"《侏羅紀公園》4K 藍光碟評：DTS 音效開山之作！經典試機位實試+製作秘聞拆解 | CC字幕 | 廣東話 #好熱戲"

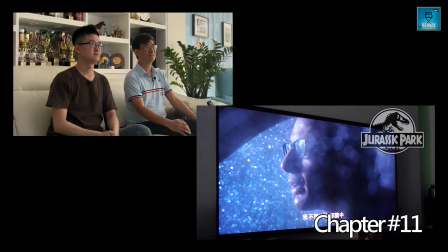251s
還要是4K我才不太聰明了用夜景
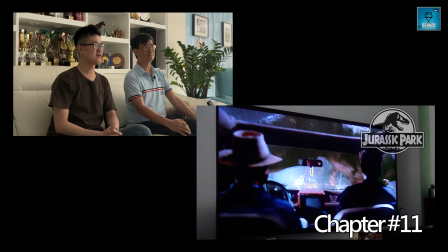255s
給他借個靈借到很多醜加上雨點沒錯
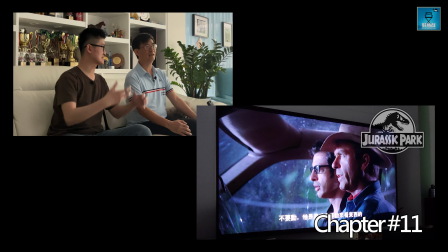262s
DKSX的底下聲音比AMO升到狼套很多因為其實很適合力兇狠很多適合一個系列
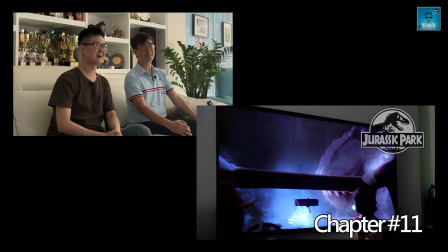270s
所以史不寶很聰明現在比大白鯊更進一步
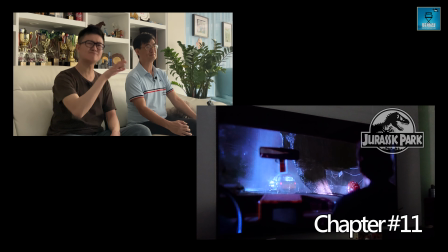274s
這段影片是2018年的Master Ring因為當年推出4K版
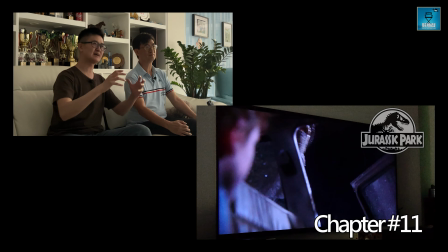281s
感覺上的東西粗身很多如果是早前推出大白鯊
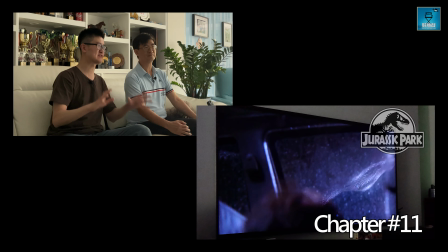285s
因為AI肌肉的技術更加強勁然後它會發露一點恐龍的皮膚也挺漂亮的OK的其實恐龍的皮膚是電影自己想出來的
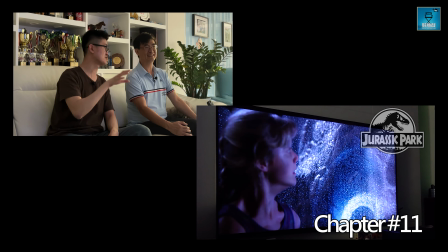299s
因為我們永遠找到恐龍的靶石我們不太需要皮膚是怎樣的屎不寶就嘗試將它建立牛皮或者河馬皮鱷魚皮那類型去做一個質感給它
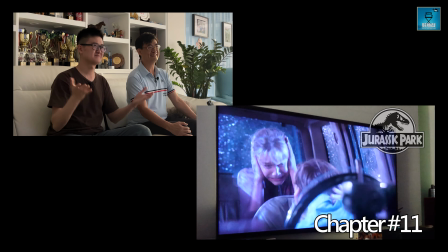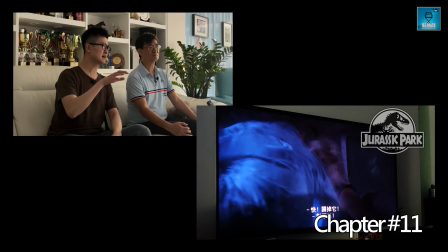315s
上下不知會否投訴留意到第一集《珠樓紀公園》
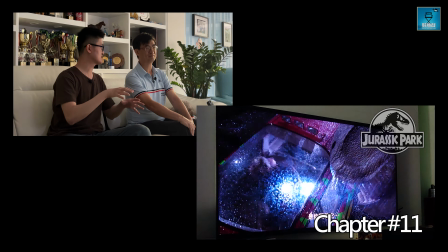322s
基本上它的電影類型是有些經歷片再加上這些無緣元素
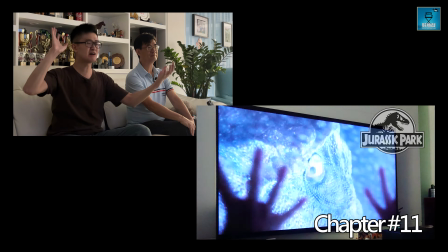326s
和之後的集數有點不同整個頂上都有那個活動但不是很仔細的是有一個氛圍
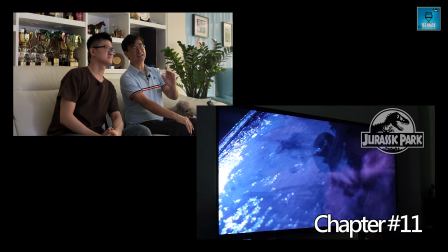337s
史佛寶最聰明的地方就是加入了小孩對,沒錯,一人震
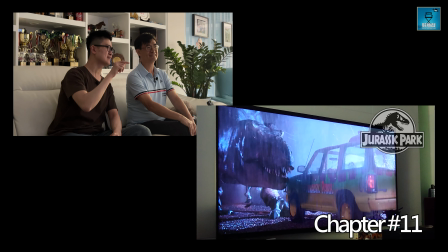342s
我覺得它有一點取材1982年,當時Aliens 2
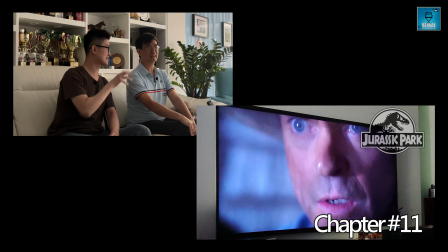348s
接近馬來的譯詞又是加了瘦,變成一個chemistry
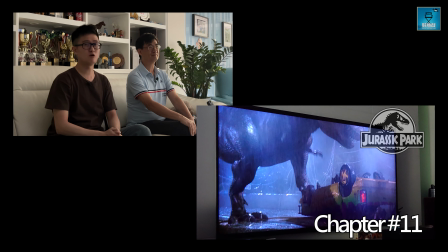354s
很凶狠
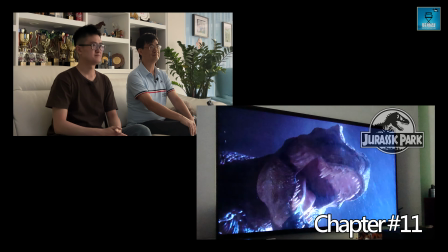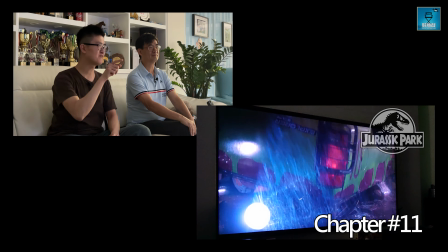362s
其實當方式是4K
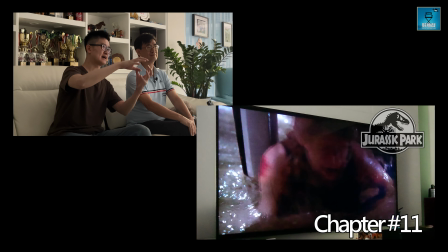365s
HDR沒有同比規則所以說希望具比不太厲害
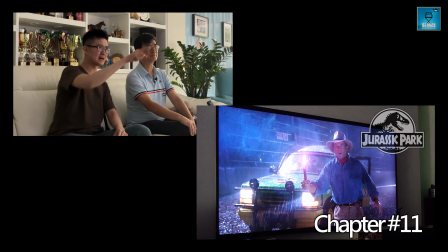372s
這東西比較暖一點但你看到那條火光是不錯的
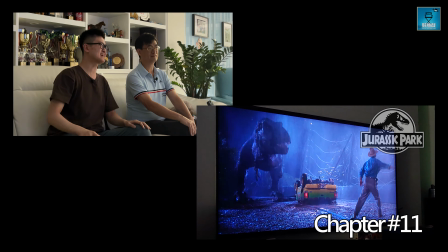377s
是這樣在板上但畫面的滑鬱程度不夠近近幾年的面膜是這麼正的這個立體感是沒有那麼迫真
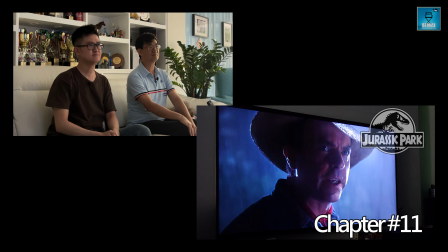385s
對,沒錯,這些東西沒有那麼順滅但稍後稍後可以融掉整個畫風
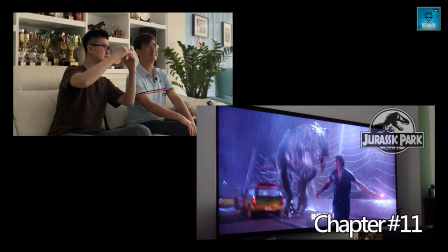391s
事實不妨當靈魂其實用這種畫風是有原因的它希望暴龍可以融掉整個高度的鏡頭
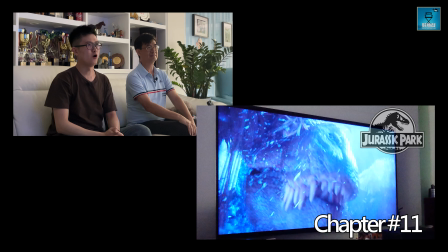400s
這樣就變成了沒有黑臉
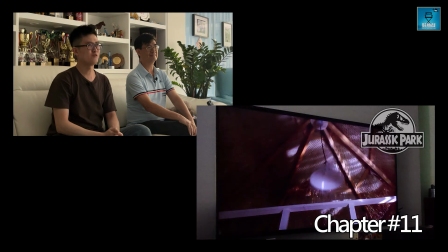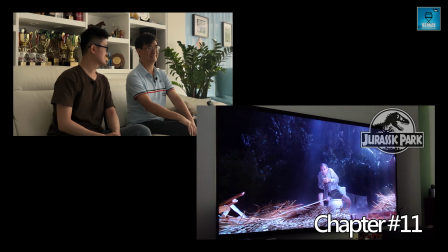410s
這個吸血鬼會計師最後被人吞死了
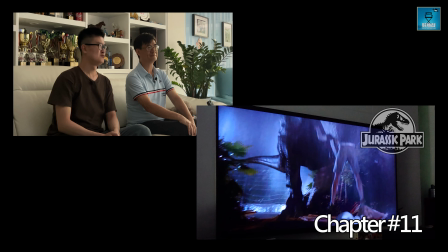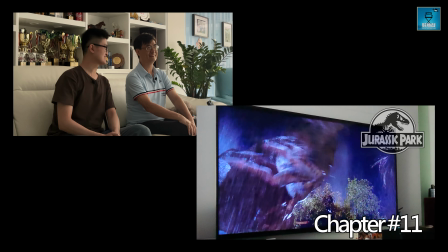420s
我經常覺得這個有點政治意味即是每計師經常限制他的預算
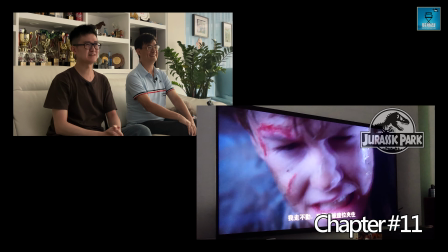425s
所以我吃了他我屎不保證的一個鏡頭真是經典聽到有一條條路最主要是要展示他那些很具型
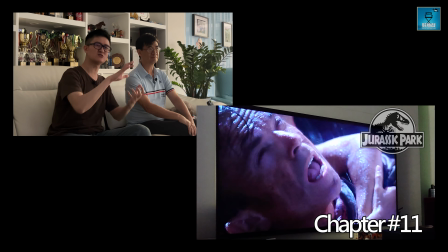434s
但其實細節就不會特別多因為始終當年他們可以錄到或者是一個墨鏡頭不能做到的效果就不會太
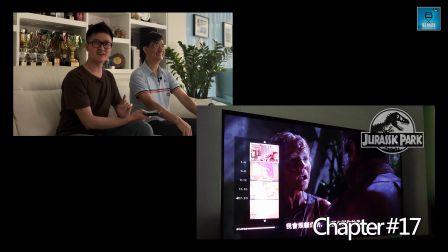440s
會夠現在這麼複雜比較粗身一點但氣氛還不錯另外第十七節廚房那一節都是整套片子其中一個重點的環節
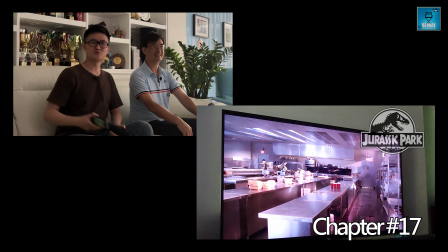449s
非常經歷的沒錯廚房裡面困獸鬥沒錯,其實我覺得有點借鑒了希治閣的感覺
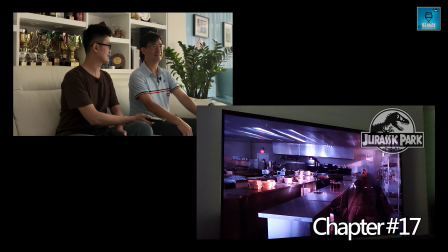457s
那種懸疑經歷,再加一點吊你癮的那種
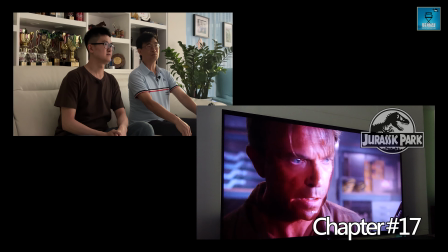462s
大聲一點導演也非常聰明剛才在外面下雨那一幕
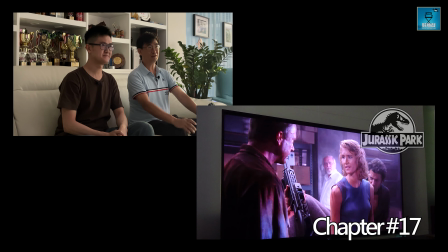470s
都是噴氣,噴掉它的頂帽在這裡噴一些熱氣出來,在玻璃上起烘